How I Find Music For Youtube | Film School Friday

Hey guys, I'm Will Walker, and today is Film School Friday.
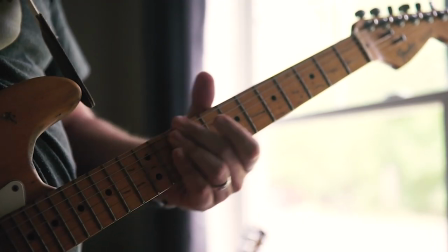So today I wanted to take a little bit of time to talk about music, more specifically music for your videos and your films, where I find music, how I use music to create mood and drama and a feeling, and where you can find some music to use in your videos to hopefully better your videos and make them a little bit more cinematic, to add better soundtracks to them and make them less campy. So let's talk about ways that music can create mood in a video. Let's look at maybe the same scene with three different tracks laid over it.
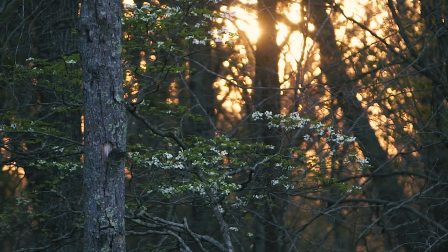(0:46)
So this is a classical track. It's bright and invokes a sense of calm, like a spring sunset.
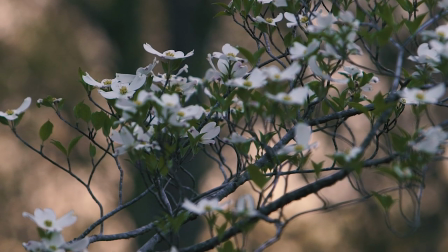(0:52)
Maybe it's at the beginning of a period drama. The next scene will be a Victorian lady walking down the sidewalk in a hoop skirt.
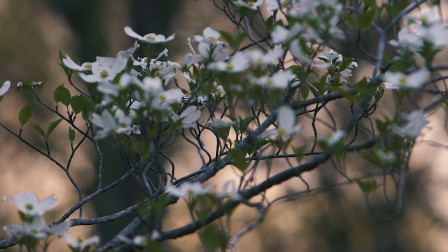(1:01)
Our story is just beginning.
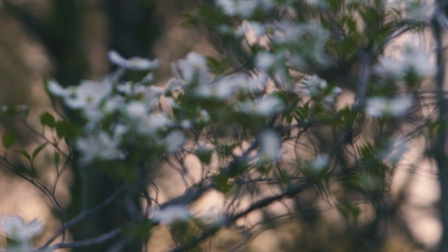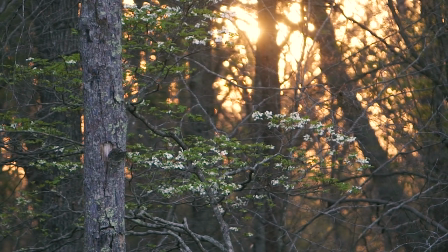(1:09)
This track is also classical, but it has a darker feel. It feels melancholy.
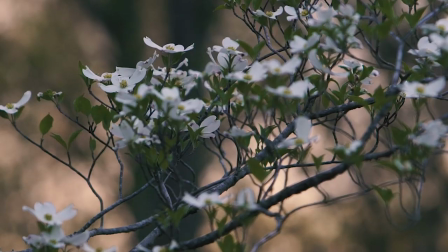(1:16)
The next scene might be in a cemetery, laying an elderly family member to rest.
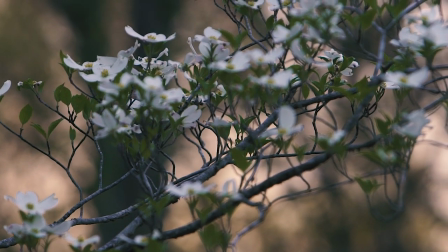(1:22)
And the shot after that is of the lonely widow riding home in a car, staring out the window painfully.
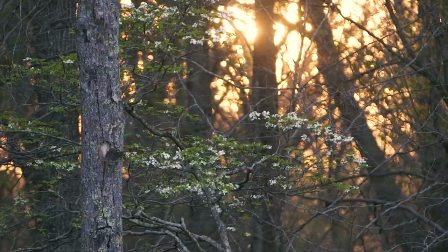(1:34)
This track is more of a Euro lounge vibe. It's hip, but not jarring.
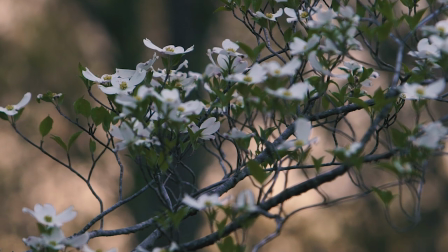(1:38)
Maybe this is a vlog title scene, and next you'll see a Neistat-esque selfie viewpoint with the main character talking to the camera.
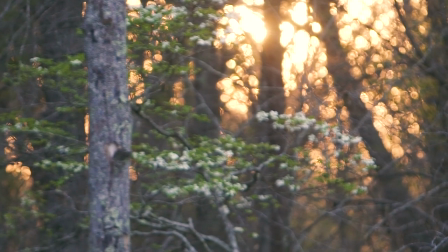(1:47)
Okay, I know I only said three tracks, but here's a fourth. This is a really cinematic track.
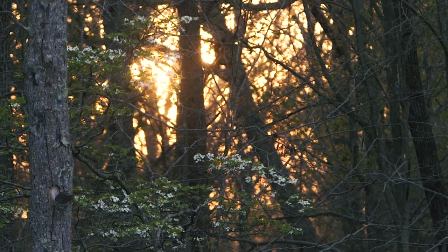(1:51)
It's like we're riding the wind, coming down softly from the climax of the story.
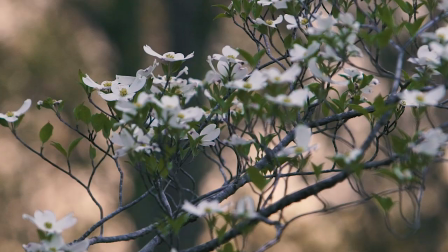(1:56)
I would use this in the denouement, or the sort of resolution of my story, tying up all the plot points at the end of the story.
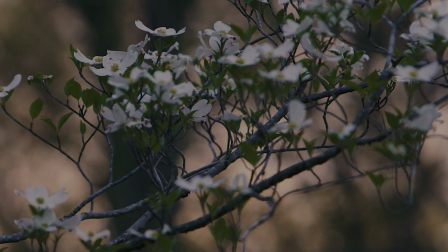(2:03)
In my case, the finished product reveal. Okay, that's great. So that's how I use the music, but where do I find the music to use? Let's start off with the obvious, the YouTube audio library.
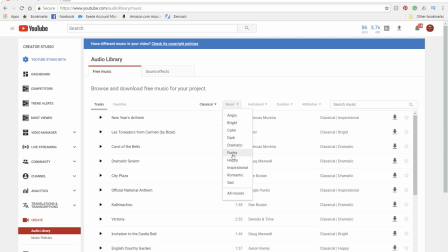(2:15)
This is pretty simple, and it lets you sort by genre, mood, and instrument. It gives you instructions on how to credit the artist and the terms of how it can be used. It's fine, but honestly, it's a little tired. I've heard the same songs over and over.
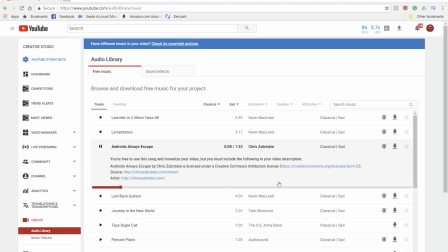(2:31)
But if you just want music that you know won't get flagged, this is a good free option.
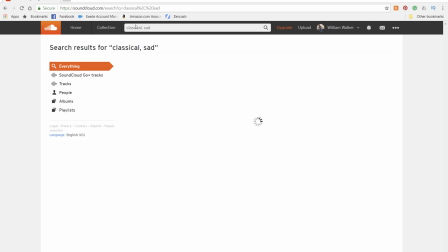(2:36)
A website I've been using for a long time is SoundCloud.com. What I like about SoundCloud is you can search for tracks,
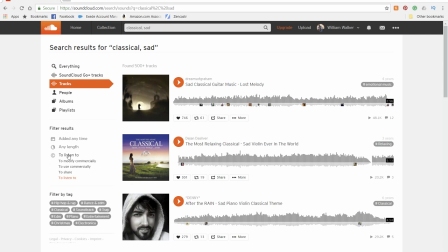(2:44)
then filter them to show you only the tracks that are available for commercial use under the Creative Commons license.
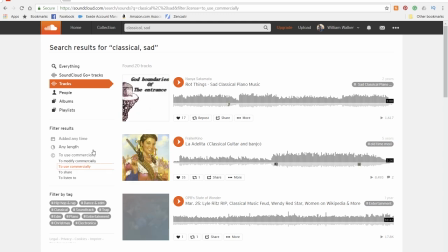(2:49)
This can be somewhat frustrating at times, though, because not all of the tracks are available for download.
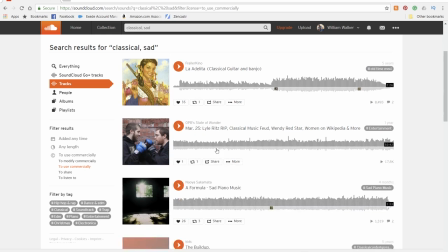(2:55)
It can be a little like trying to find the needle in the haystack when it comes to the perfect track.
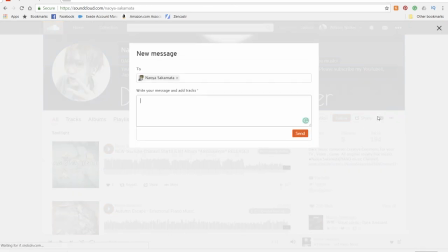(3:00)
One thing I do like, though, is that you can contact the artist directly through their platform. So, if you're unsure about the usage of a track or want to find out how to get the track and the terms, you can send them a direct message.
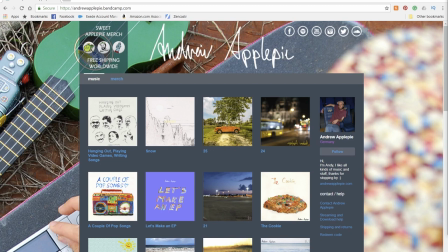(3:13)
This has been helpful in the past. I had a video flagged on YouTube, but I was able to repeal the flag because I had the message thread between me and the artist.
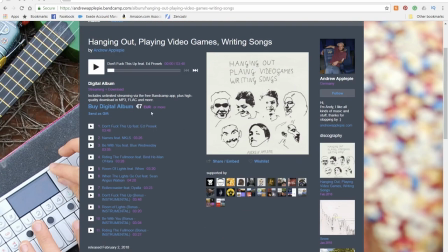(3:22)
Next, I want to talk about Andrew Applepie. He is a charismatic German fellow who can make a song or a beat from just about anything.
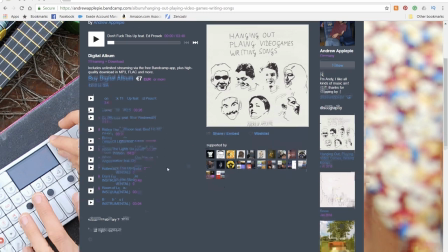(3:30)
He truly is an incredibly talented guy.
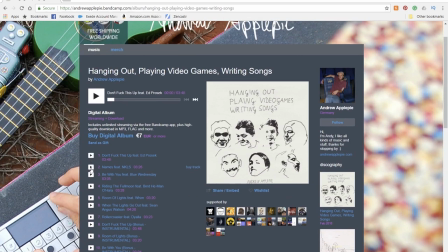(3:33)
His songs are available for purchase, with his newest album being about 7 euro and his older catalog you can name your price on. I know that you can use his songs for YouTube, but in a commercial application, I think I would reach out to him directly and see what he would require to obtain a license. Another great one is Bureaucratic. He has a similar setup, but you actually need to email him to get his terms on how to use his songs in your videos.
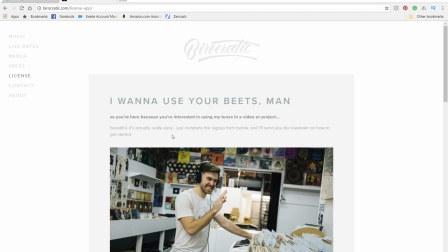(3:59)
Both of these guys can be found on Bandcamp.com.
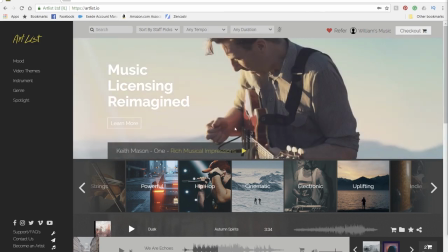(4:03)
And the service that I've been using for the last 6 months or so is Artlist.io.